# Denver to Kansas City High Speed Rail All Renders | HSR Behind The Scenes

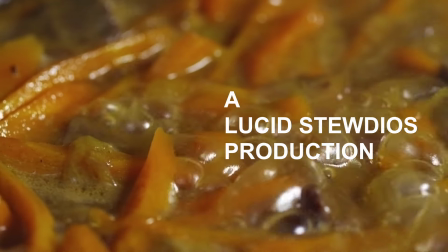0s
Hey, it's your old pal Lucid Stew again. We're heading back to the recently completed High Plains high-speed rail
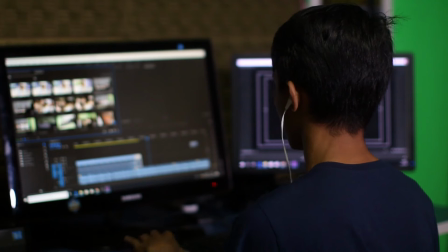7s
womp womp womp to check out what was left on the cutting room floor and why. If you haven't seen that video, go check it out. Let's start back in Denver at Union Station.
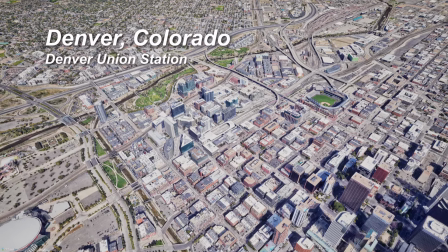19s
This is a rather long establishing shot and zoom in of Denver Union in downtown Denver.
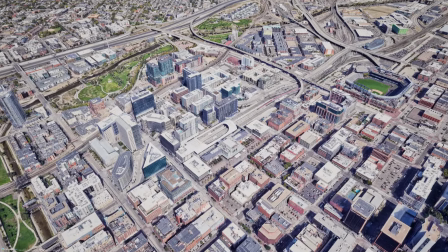27s
The purpose here was to show Denver Union in a downtown context and
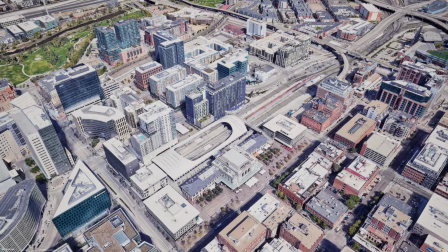32s
also give me enough time to talk about the area with the possibility of chopping this footage up.
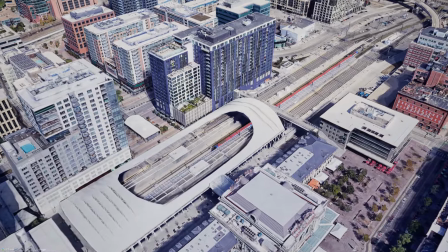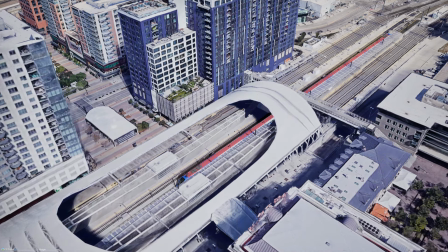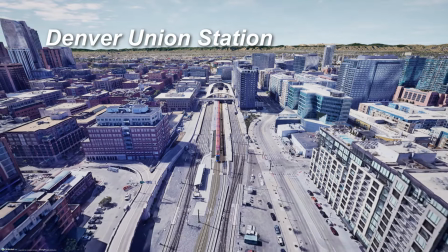56s
Out of Denver Union, here's another shot to show the station in the context of downtown.
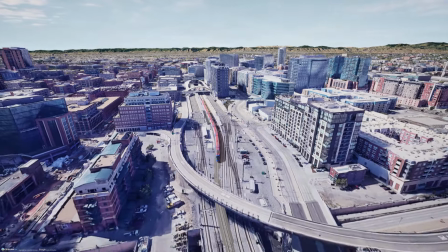62s
In the video, this sequence only lasted a few seconds.
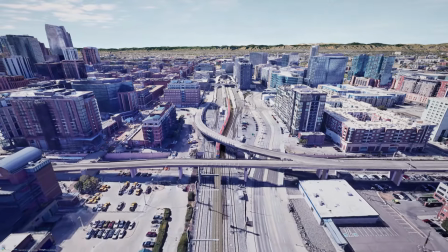67s
However, I made the render much longer to give myself options while editing.
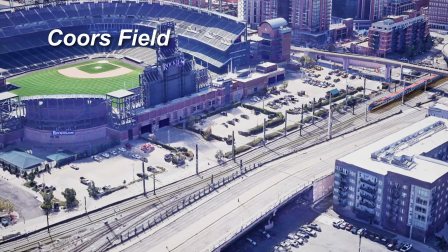73s
It's also worth noting that I ran all of these sequences at 150% speed in the video because I had so much more render than script, and I wanted to be able to show a little more of it.
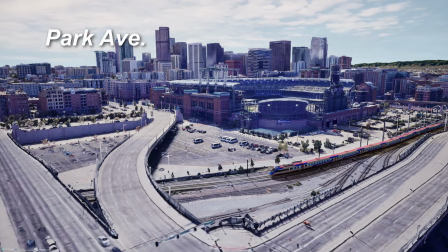86s
Even still, as you'll see, I actually left the majority of the renders out of the High Plains video.